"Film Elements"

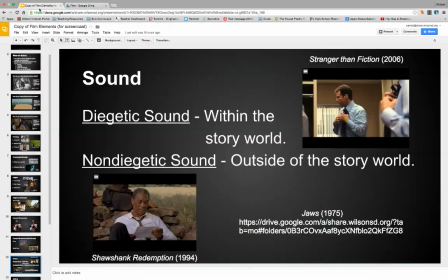(16:44)
So you can see that the pace of the music picked up, the intensity of the music picked up,
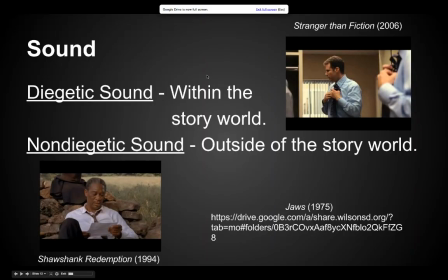(16:50)
and as the viewer, we were supposed to feel more intense, more anxiety about that scene.
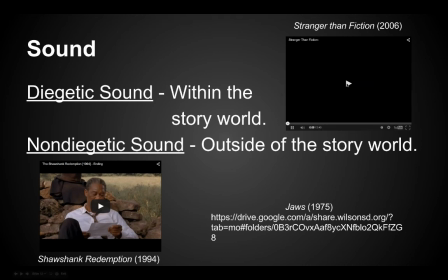(16:55)
Now, there's this movie called Stranger Than Fiction, and they actually play a little bit on the idea of the voiceover.
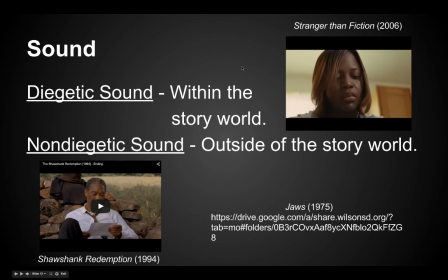(17:01)
So you guys might want to use a voiceover in your book trailers.
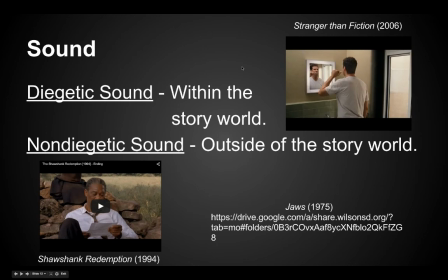(17:06)
Here's a kind of play on it.
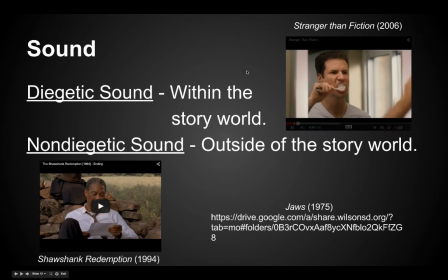(17:09) If one had asked Harold, he would have said that this particular Wednesday was exactly like all the Wednesdays prior. And he began it the same way
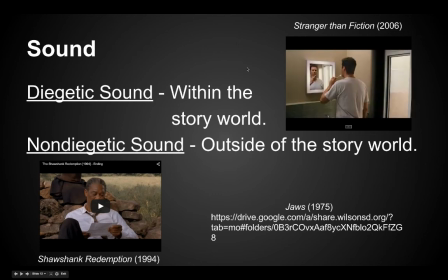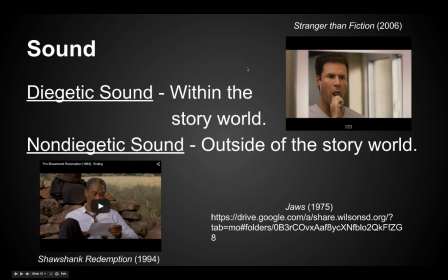(17:31) he always did. Hello?
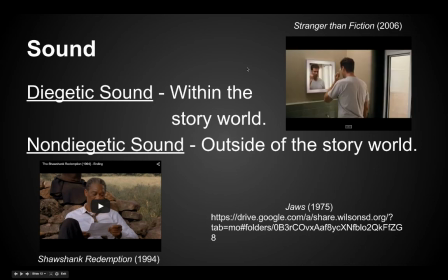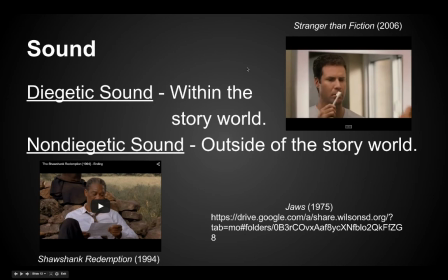He began it the same way he always did. When others' minds would...
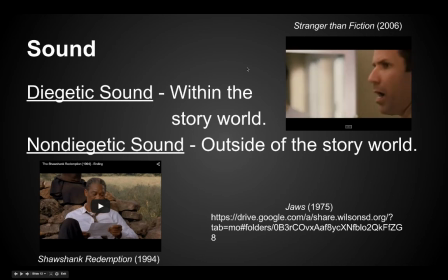(17:52) Hello? Someone there?
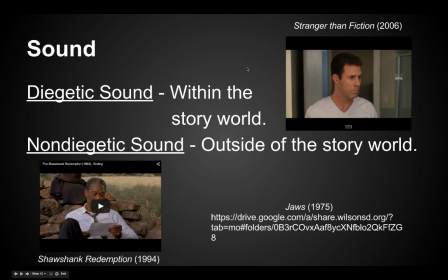When others' minds would fantasize about their upcoming day or even try to grip onto the final moments of their dreams,
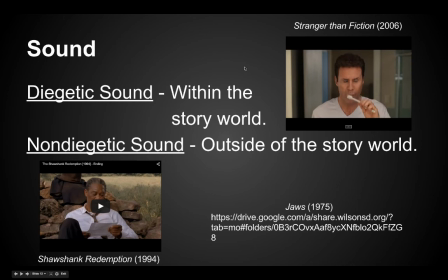(18:09) Harold just counted brush strokes. All right, who just said Harold just counted brushstrokes?
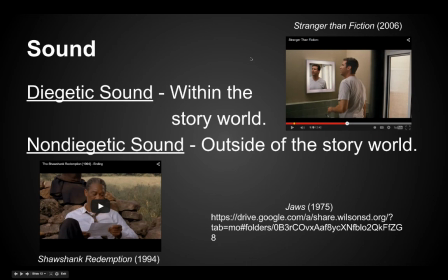(18:18)
Okay, so you can see that the director is kind of playing with that idea of like diegetic versus non-diegetic. So in the beginning, we think that it's outside the story world, but we soon realize that Harold can actually hear this woman's voice. So it automatically then switches. It becomes diegetic sound. It's within the story world.
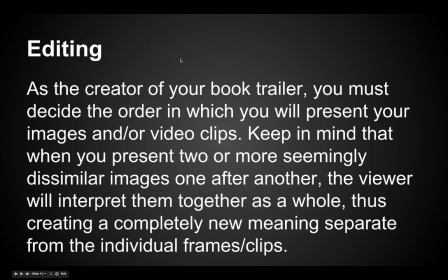(18:38)
Okay, really the last concept that I'm going to talk about is just the idea of editing. I don't expect you guys to be like Steven Spielberg, where you're able to put these in, big productions together.
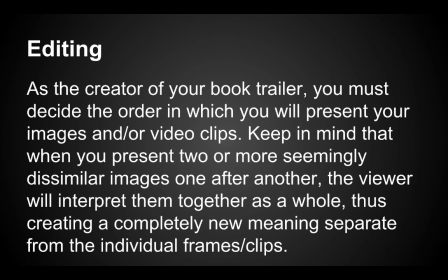(18:51)
I know that not everyone has experience in editing, but, you're going to use a pretty basic editing software or whatever you choose to do. And just by putting two, clips together or two images together, that is editing.
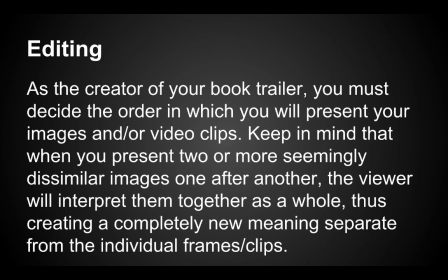(19:06)
So you're going to want to think about some of the clips that you do put together, because when you put two different clips together, sometimes they take on a whole new meaning.
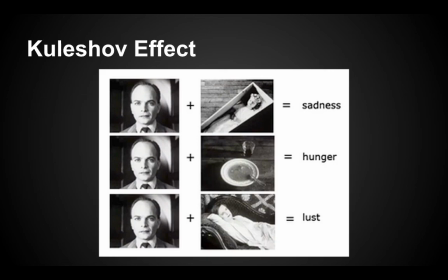(19:16)
So as a way to kind of elaborate on that concept, I'm going to talk about what's called the Kuleshov effect. There was actually this guy, his name was Lev Kuleshov. He was a Russian filmmaker, and he studied a lot about just the idea of editing and psychology,
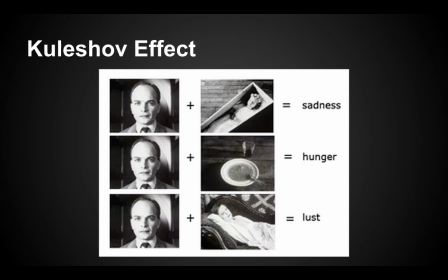(19:35)
specifically the way that viewers will interpret certain images when they're put together. So he looked at the juxtaposition of one shot with another. And we talk about the idea of juxtaposition, right? Putting two dissimilar things together, and it creates a new meaning.
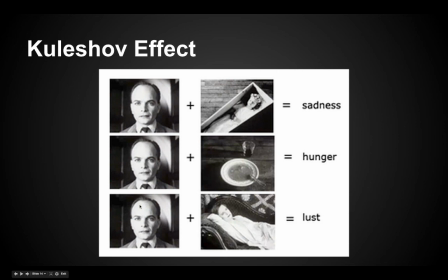(19:52)
So what he did was he took a very neutral shot of just a person. So we can see in the left-hand column, we have this face. This person doesn't look happy. He doesn't look sad, doesn't look really anything. It's just very neutral, kind of like a static shot.
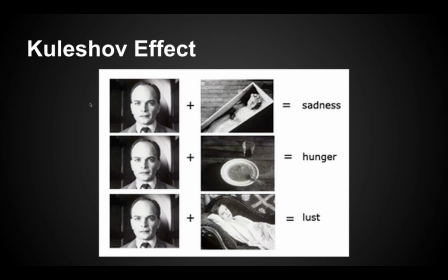(20:10)
But then he edited it with another shot. And by adding another shot to the original, people were able to tell him like, oh, this person was this emotion.
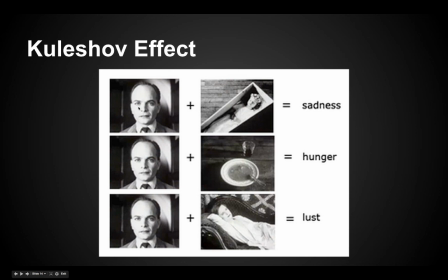(20:26)
So when they watched this guy then clip to this little doll, almost it looks like a coffin, and then switch back to him, they said, oh, he was sad. Other people saw the same guy,
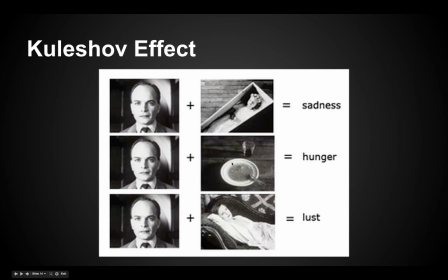(20:40)
different clip next to it, so added a bowl of soup and a drink, cut back to this guy, and they said, oh, he's hungry. That's an emotion of hunger right there.
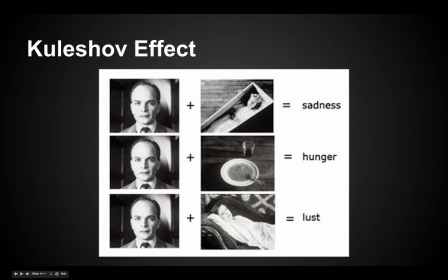(20:51)
Other people saw him cut with a woman laying on a couch and then cut back to him, and they said, oh, that video clip shows a lustful man. Same image, same facial expression, but different clip added to it,
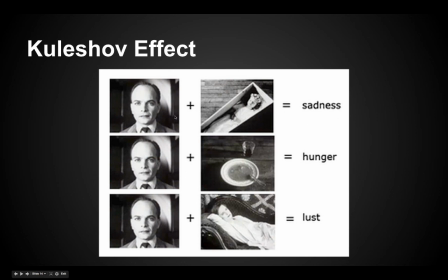(21:09)
and they all interpreted this guy's face as showing a different emotion. So that's kind of interesting because, again, when you're putting these videos together, you want to think about the different clips that you do put side by side.
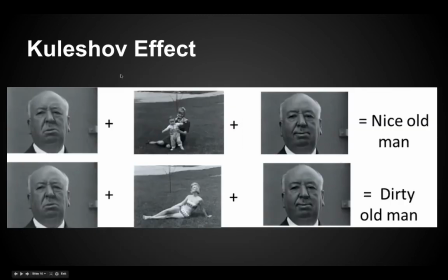(21:22)
So just to kind of, I don't want to belabor the point, but here's another example of the Kuleshov effect. So we have this old man, and we have two different clips. We have one where he's just kind of staring, and then another where he's smiling.
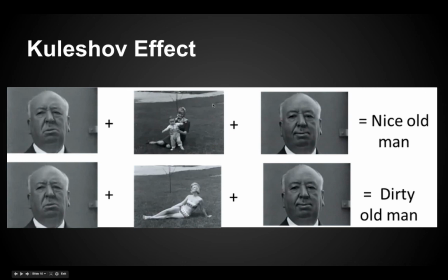(21:36)
So if you were to edit these clips together, and so at first you see this old man standing still, cut to an old lady with a baby, cut back to the old man, he's smiling. People will interpret that clip as showing a very nice old man.
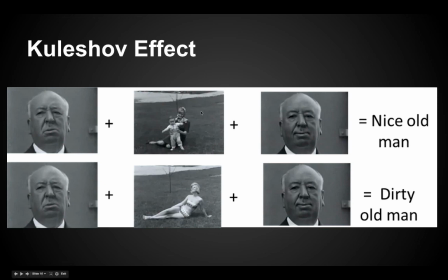(21:53)
Oh, he's very nice. He's watching this woman playing with her child, and he's gaining pleasure from that. Now, if you watch a totally different sequence, first you see the old man, then you see some attractive woman in a bathing suit laying in the grass,
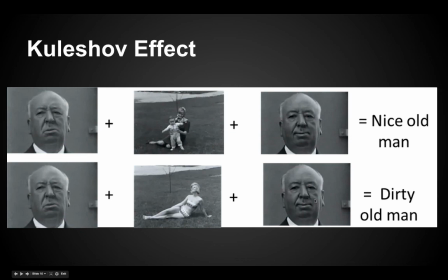(22:10)
and then you cut back to the old man smiling, all of a sudden your interpretation is different. Oh, he's a dirty old man. He's a creepy old man, right? Gaining pleasure from watching some stranger.
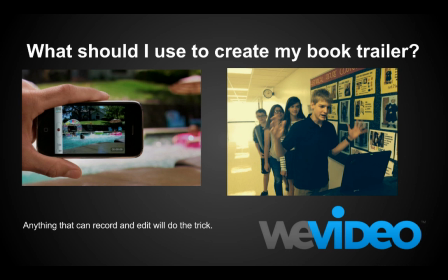(22:27)
So when you do create these book trailers, again, we're going to talk about these concepts in class. I'll sort of review a little bit, and then you'll have some time to actually brainstorm what your book trailer will look like. Now, again, ultimately you're creating a video, so you might ask, like, what should I create my book trailer with?
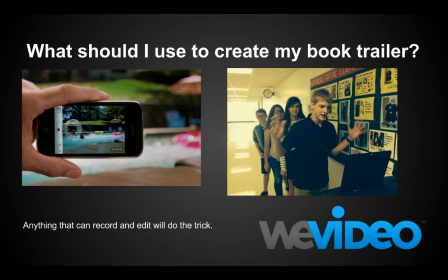(22:46)
And I know that everyone is at different points. Maybe some of you could use a phone. You all have a Chromebook, which has a camera on it. So at the least, you could use that to film yourself. A lot of digital cameras have video editing
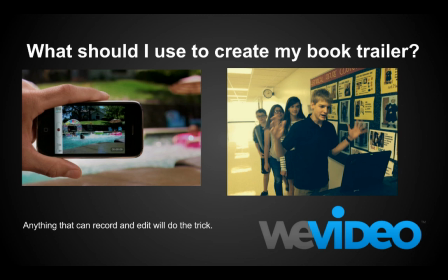(23:05)
capabilities, and really anything that you can find will work, because what you can do is film yourself. You can either email the clips to yourself, or again, it would be on your Chromebook anyways.
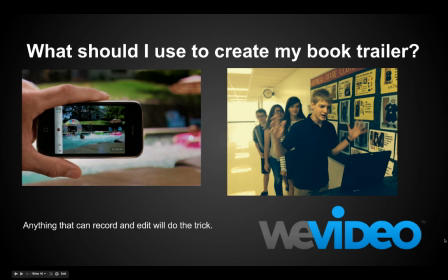(23:18)
Now, when it comes to editing, I know that some of you used WeVideo in the beginning of the year when you were creating those poetry, get to know me poetry projects. If you did use WeVideo, you should use that again if you feel confident with it and you feel comfortable using it.
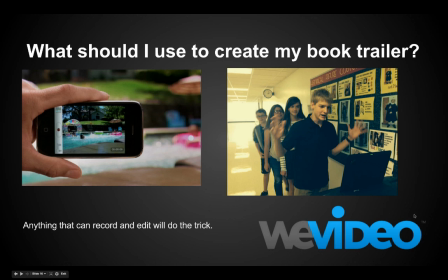(23:34)
I'm going to be doing like a little mini lesson on just how to set up WeVideo later this week and just talk to you guys about how to use it a little bit better. But it's very self-explanatory. It's very intuitive. And I think it's probably the best option that I would kind of push you guys to use.
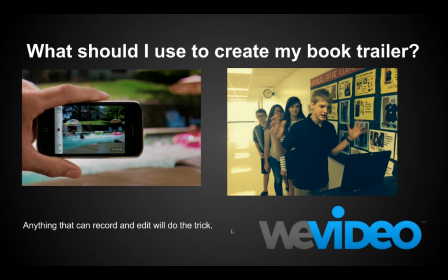(23:49)
If you have another idea, if you maybe use other video editing software and you want to use that, go for it. That's fine. Again, you're just going to be uploading these to YouTube because you all have YouTube accounts, and that's how I'll get your videos. So that's the end of the presentation. Thank you for watching it. And again, we'll talk about this in class.
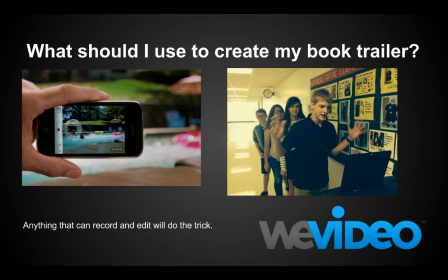(24:08)
So bring your questions to class. We'll look at some of those clips and we'll just review, and then you'll have time to actually start brainstorming and maybe even recording and editing your videos in class. Okay? See you guys.